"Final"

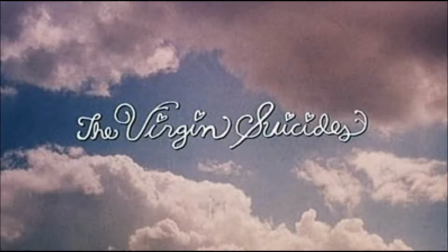(0:00)
The Virgin Suicides, a movie directed by Sofia Coppola, tells the story of Cecilia,
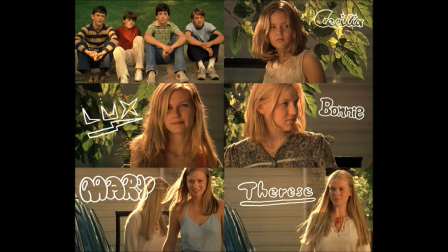(0:05)
Lux, Bonnie, Mary, and Therese Lisbon, who are most commonly referred to as the Lisbon sisters.
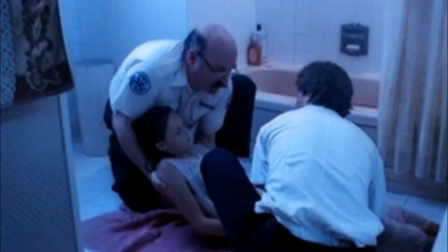(0:10)
The movie starts with Cecilia, the youngest of the sisters, attempting suicide. Eventually she succeeds, and not long after the rest of her sisters follow in her footsteps. Today, I'm going to discuss how The Virgin Suicides uses cinematic language to deliver information that can't be explicitly said in the film.
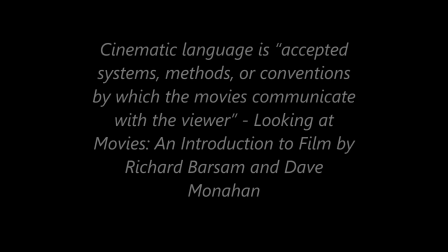(0:26)
According to Looking at Movies, an introduction to film by Richard Barsham and David Monahan,
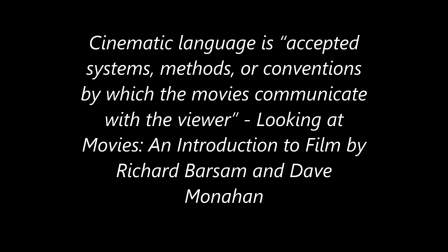(0:31)
cinematic language is accepted systems, methods, or conventions by which the movies communicate with the viewer.
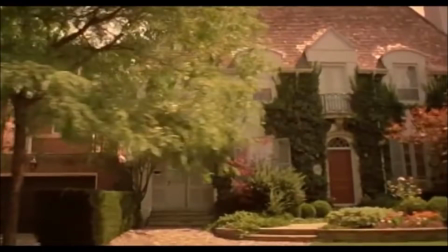(0:37)
One way this is displayed in The Virgin Suicides is through the camera panning across the setting, usually to let the viewer know that there is more to the setting than what is in the shot.
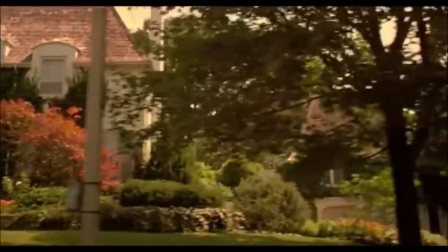(0:46)
An example of the camera panning in The Virgin Suicides is during the opening scene. The majority of this movie takes place within the neighborhood where the Lisbon sisters lived, and the movie opens up with a shot that pans across the whole neighborhood.
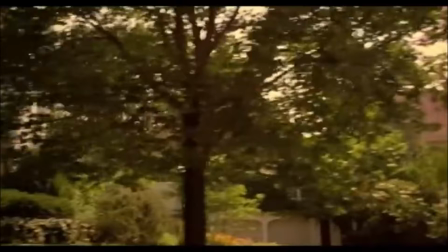(0:57)
Like I mentioned earlier, this is most likely to show that the events in the movie did take place in and have an effect on the whole neighborhood,
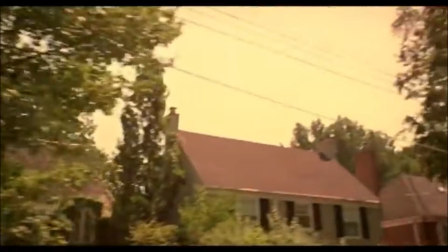(1:05)
not just the Lisbon family and the boys who spend their time in the house across the street.
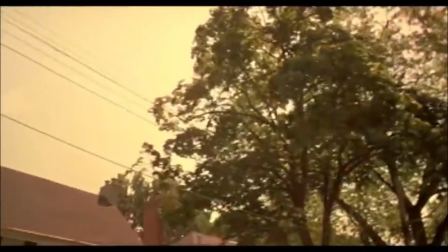(1:08)
If this panning shot never happened, it would have seemed like there were only two houses in the neighborhood, making it difficult for the viewer to visualize the neighborhood.
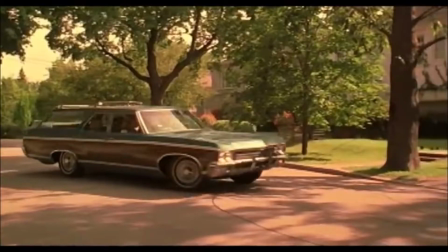(1:16)
Another example of the camera panning is also part of the beginning. The camera pans as a car pulls into the driveway of a house.
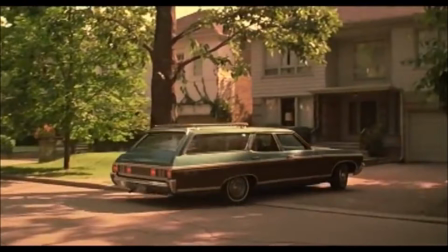(1:23)
This allows us to assume that the house is where the main characters, the Lisbon sisters, live. It also allows us to assume that the suicides will take place in or around the house.
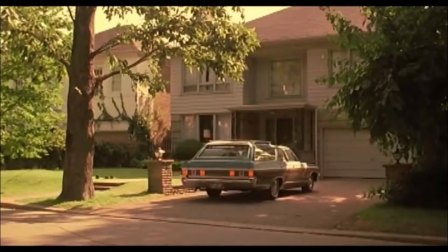(1:32)
Without this shot, any other time we see the outside of this house, it would be hard to tell who the house belongs to.
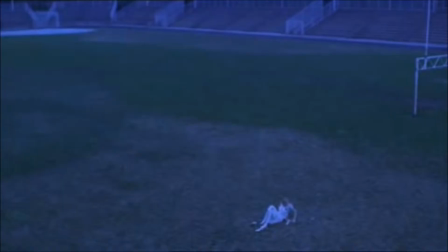(1:38)
Lastly, after Tripp leaves Lux on the field, she is shown riding in the back of a car with the reflection of the trees gliding across the window.
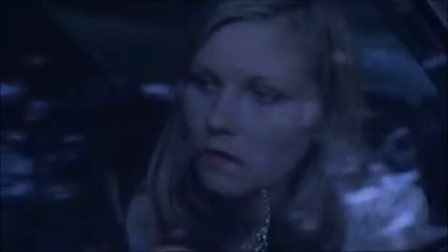(1:46)
While the camera isn't actually panning, the image on the screen is. The reason why I'm including this here is because behind the panning trees, you can see Lux looking out the window.
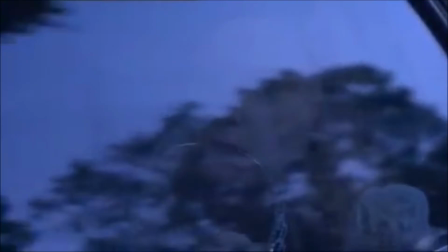(1:55)
I believe this shot was to show the emotions going through Lux's head, and the trees on the window show us that she felt the ride lasted forever. We don't know exactly what was going through her head, but it's safe to assume she was angry at Tripp for leaving her, and she was nervous for the punishment she was definitely going to get.
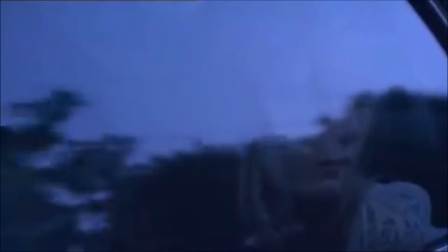(2:10)
I feel that cinematic language in these scenes convey a lot of meaning to the viewer.
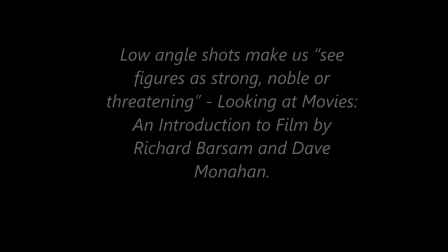(2:15)
Another example of cinematic language throughout The Virgin Suicides is the use of low-angle shots.
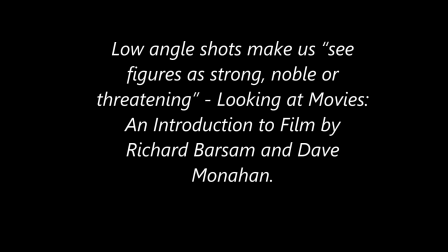(2:21)
Low-angle shots make us see figures as strong, noble, or threatening,
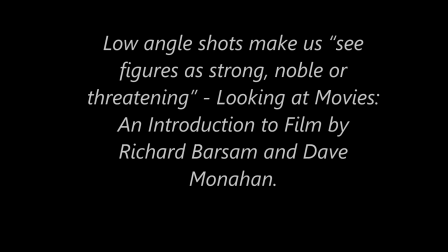(2:25)
according to Looking at Movies, an introduction to film by Richard Barsham and David Monahan.
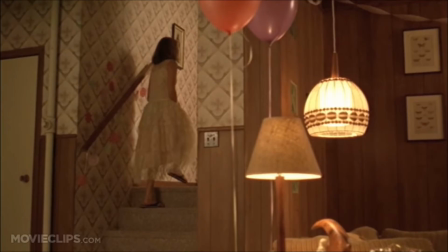(2:30)
During Cecilia's party, she asks her mother if she can leave. Her mother gives in, and Cecilia makes her way up the stairs only to attempt suicide once again. Cecilia walking upstairs was filmed at a low angle, giving the viewers the idea that she was about to do something powerful and threatening to herself.
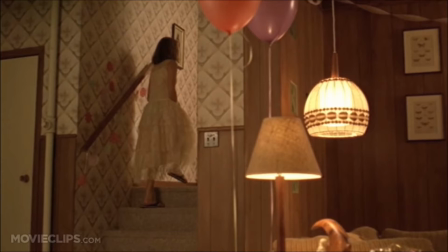(2:45)
If this moment was filmed at any other angle, it would have created a totally different feeling than what the director wanted to convey.
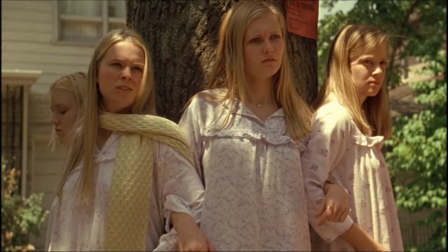(2:51)
During a scene where some workers are trying to cut down a tree in the Lisbon's front yard, all the sisters stood around it in linked arms. They were protecting the tree because Cecilia's handprint was plastered into it. The moment they link arms, the sisters are filmed with a low-angle shot.
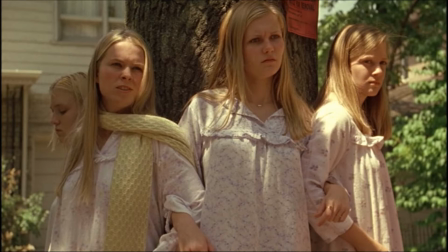(3:04)
This shot tells the viewers that they believe that they are more powerful than the workers with the heavy machinery, and they are determined to keep the tree in their yard. Without this low-angle shot, the sisters wouldn't look nearly as powerful, and the feeling the viewers would get wouldn't have been extreme.
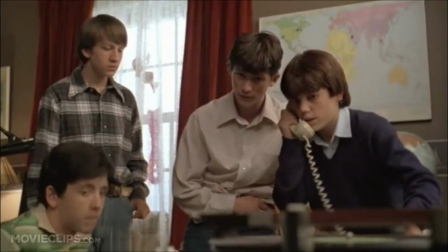(3:18)
Lastly, during a scene where the neighborhood boys were trying to figure out how to contact the Lisbon girls, the camera angle gradually got lower and lower as the boys get in contact with the sisters. This shows that the boys were feeling confident in their attempts to learn more about the Lisbon sisters, and that they were getting closer to being able to help them while they were locked in their room.
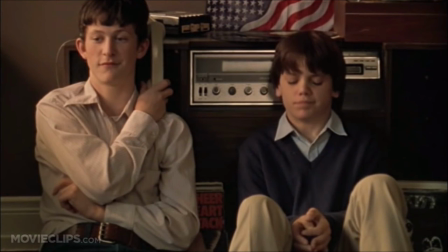(3:36)
Because of this angle, the audience was forced to assume that the neighborhood boys would successfully help the Lisbon sisters by giving them someone to talk to, even if they were communicating through song. If these low angles didn't exist, most of the scenes in this movie wouldn't feel as powerful. As we can see, cinematic language is very important to The Virgin Suicides.
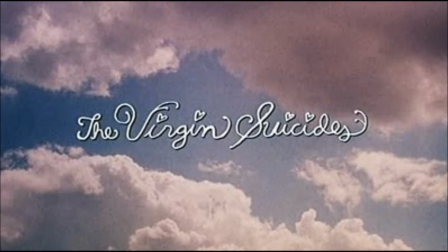(3:55)
Without it, it would be difficult to understand the setting, and the emotions we feel throughout the movie wouldn't be as strong.